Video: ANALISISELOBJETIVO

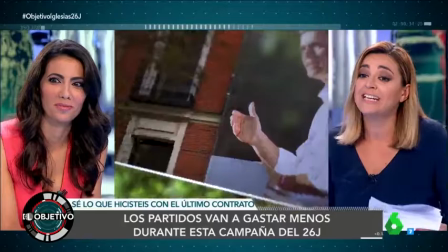El objetivo es un programa basado en el género periodístico de la verificación de hechos,
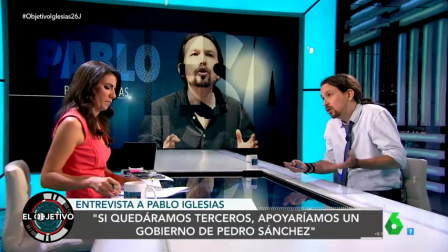importado de él, como le gusta mencionar a Ana Pastor, inglés-americano, fact-checking.
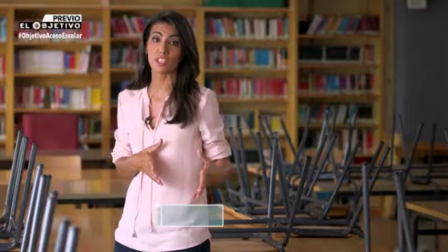El programa trata de conocer los hechos más allá de las opiniones,
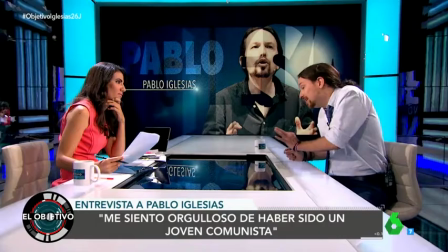aportar luz sobre las polémicas y ayudar al espectador a discernir entre lo que es cierto y lo que es falso de lo que nos cuentan los políticos,
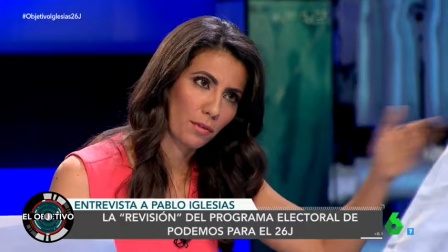a través de datos, siendo el espectador quien saque sus propias conclusiones. En cada entrega, la presentadora entrevista en el plató a algún protagonista de la actualidad política.
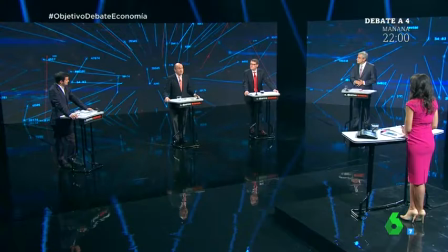Diez y media seguimos en directo en el objetivo hablando de Venezuela.
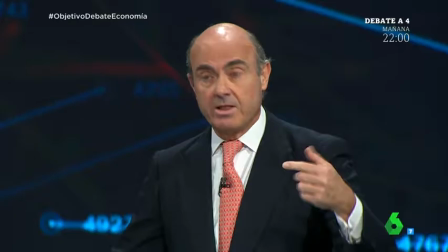La edición que he elegido para analizar desde una perspectiva narrativa y retórica corresponde al 6 de junio de 2016,
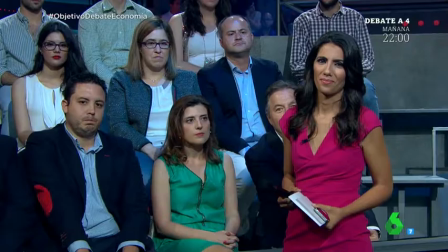emitido a las nueve y media y con un formato algo diferente al habitual del programa, pues se trata del debate sobre economía que precedió a las segundas elecciones, las de junio.
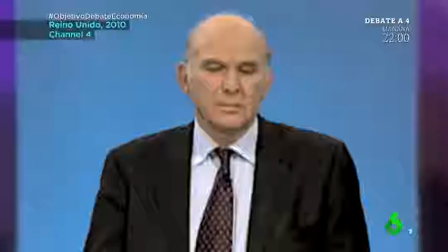El debate sería dirigido por Ana Pastor y dan importancia a las preguntas hechas por ella pareciéndose al modelo inglés,
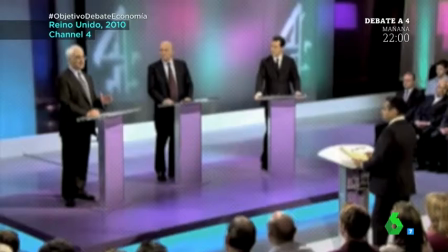menos habitual al que abunda en nuestro país, a dos y dando importancia a los contenidos. durante la campaña,
en un formato parecido al que verán aquí esta noche.
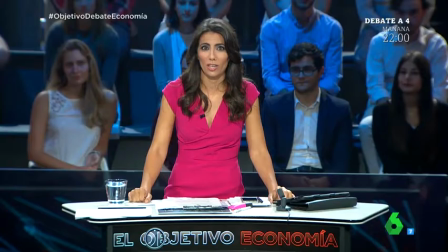Alberto Garzón, Unidos Podemos, Luis de Guindos, Partido Popular, Luis Garicano, Ciudadanos y Jordi Sevilla, Partido Socialista Obrero Español,
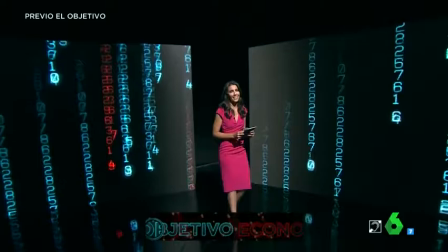fueron los encargados de cada partido para defender sus principios y, cabe mencionar que Garzón es el único que dentro del organigrama del partido no está especializado en economía,
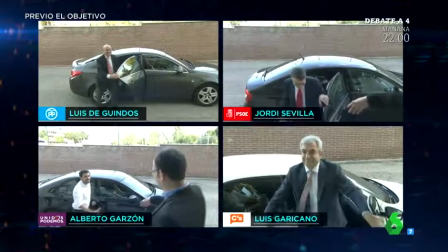aunque sí, en el pasado, ocupó un cargo económico en Izquierda Unida.
Muy buenas noches.
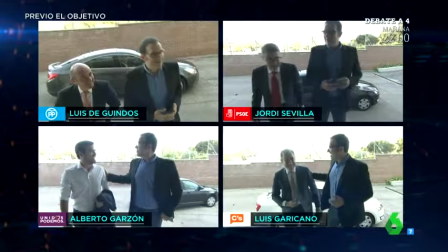El programa empieza de la oscuridad a ver a una Ana Pastor iluminada rodeada de cifras en las pantallas, dando sensación de exactitud, de seguridad.
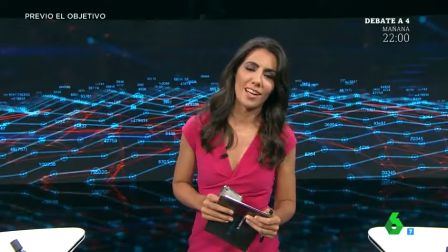Aquí están todos los datos, aquí está la verdad.
Los protagonistas son presentados en una pantalla dividida a cuatro y por el director de informativos.
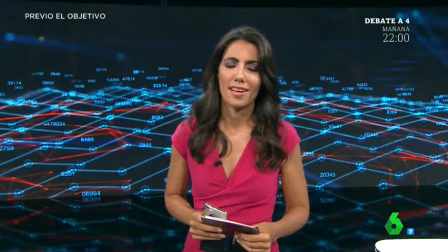Todos de igual manera, todos van a ser tratados de la misma manera, aunque luego, como se sabe, nunca es así.
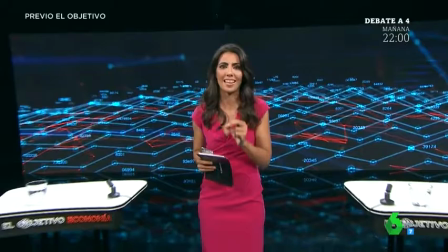El exordio de este programa busca atraer por medio de precisión de personajes y la teoría de la comunicación de usos y gratificaciones
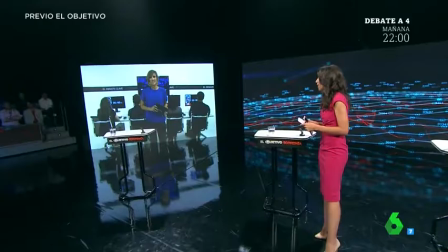tiene gran importancia en la subida de estos últimos años del número de programas de política y actualidad que aparecen en la parrilla televisiva.
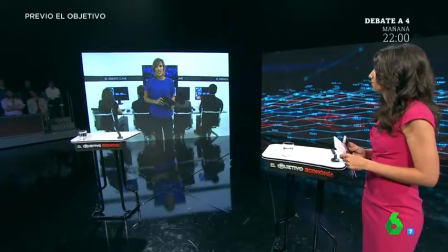No más de la mecánica, pero habrá algo fundamental.
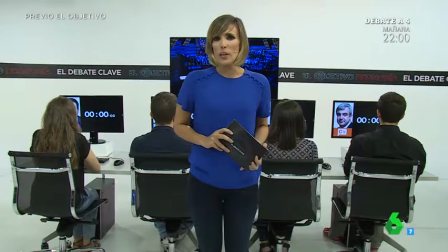Tenemos una sala de datos porque aquí en este debate económico se van a manejar Natalia Hernández, buenas noches con el equipo.
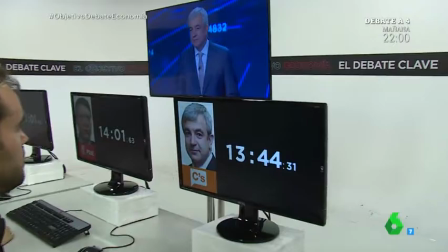El objetivo, muchos datos para los...
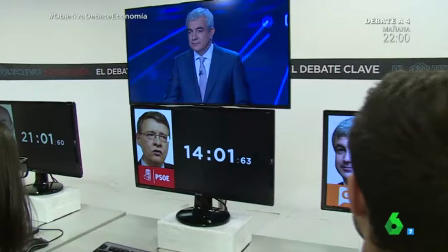El debate será también vigilado por un grupo de expertos en hemeroteca, en Google, En definitiva, en datos, que asegurará que los mismos parezcan aún más verdaderos.
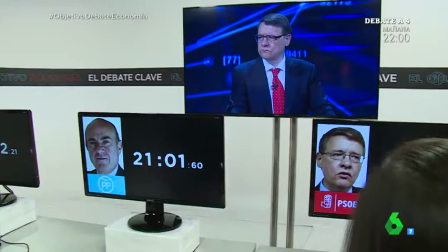La teatralidad de no mostrar sus rostros da fuerza al mensaje persuasivo que quiere mandar a la audiencia.
Este es el debate de la verdad.
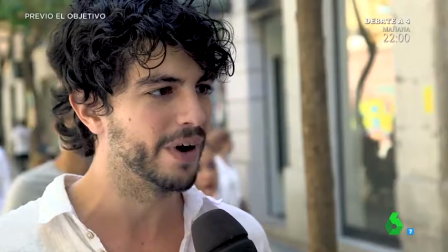El tiempo que hablará cada uno también será cuantificado por ellos. Todo en blanco, a diferencia del plató, que está todo en negro. En esas salas aclaran los hechos, y así lo dejan ver.
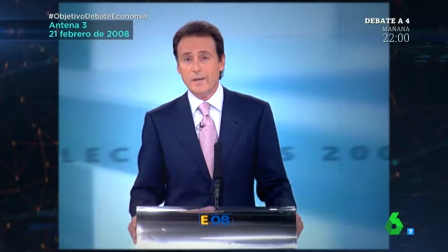La siguiente parte del exordio corresponde a una sucesión de totales con ciudadanos españoles al azar, respondiendo a preguntas sobre la situación política actual.
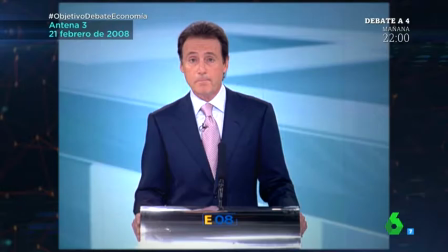Dando voz a la gente, consiguen que muchos espectadores se sientan identificados con las preocupaciones y aseguran y afianzan audiencia.
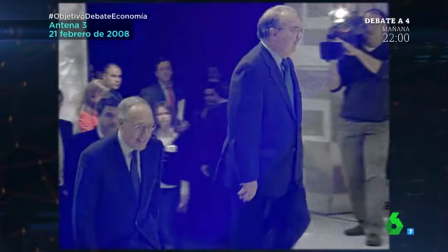Continúa dando importancia al tema del debate, la economía, dejando ver imágenes de hemeroteca sobre el único debate económico retransmitido en la televisión pública
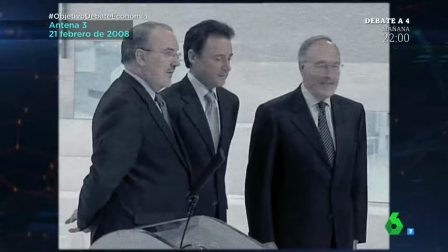sobre las elecciones generales que corresponde al 2008 y está presentado por Matías Prats.
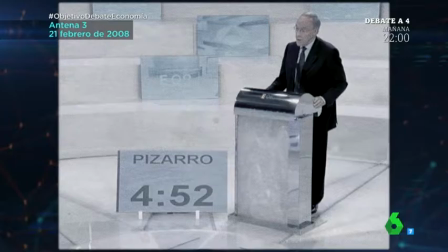Menciona sus defectos de formato y la hipocresía de sus participantes. la economía.
Diez en punto de la noche.
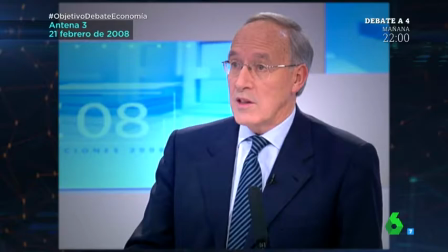Arrancaba el primer y único debate económico que hasta ahora se ha vivido en nuestro país.
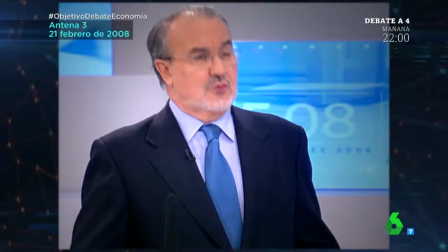Hora y cuarto de datos, reproches y propuestas con reglas pactadas, intervenciones cronometradas y, al menos al principio, palabras cordiales.
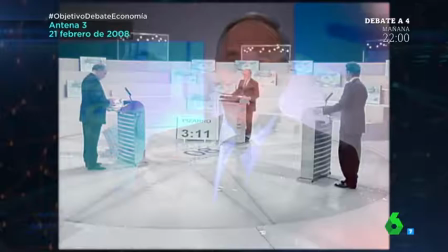Don Pedro Solves, que sabe que le tengo una antigua consideración y un gran respeto. Vamos a intentar tener un debate sin insultos.
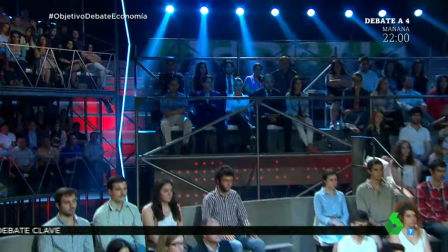Pero era periodo electoral. España no va bien, España no va bien.
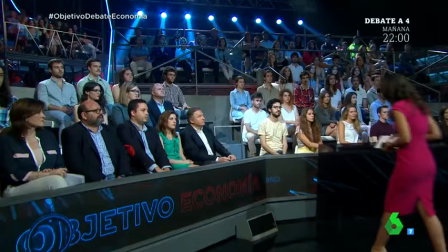Le está diciendo al espectador que este debate será mucho mejor, más claro y con un formato más adecuado.
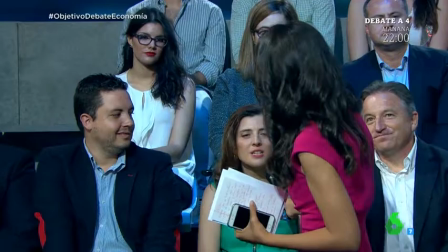Luego se presenta al público, dando voz otra vez a la gente, siguiendo la línea editorial de la sexta, una cadena más cercana o esto quiera aparentar.
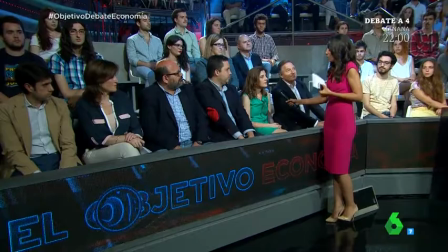El público está formado por periodistas, lo que le da más tensión y seriedad a los participantes al ver las caras que luego van a escribir sobre ellos, y no simples ciudadanos.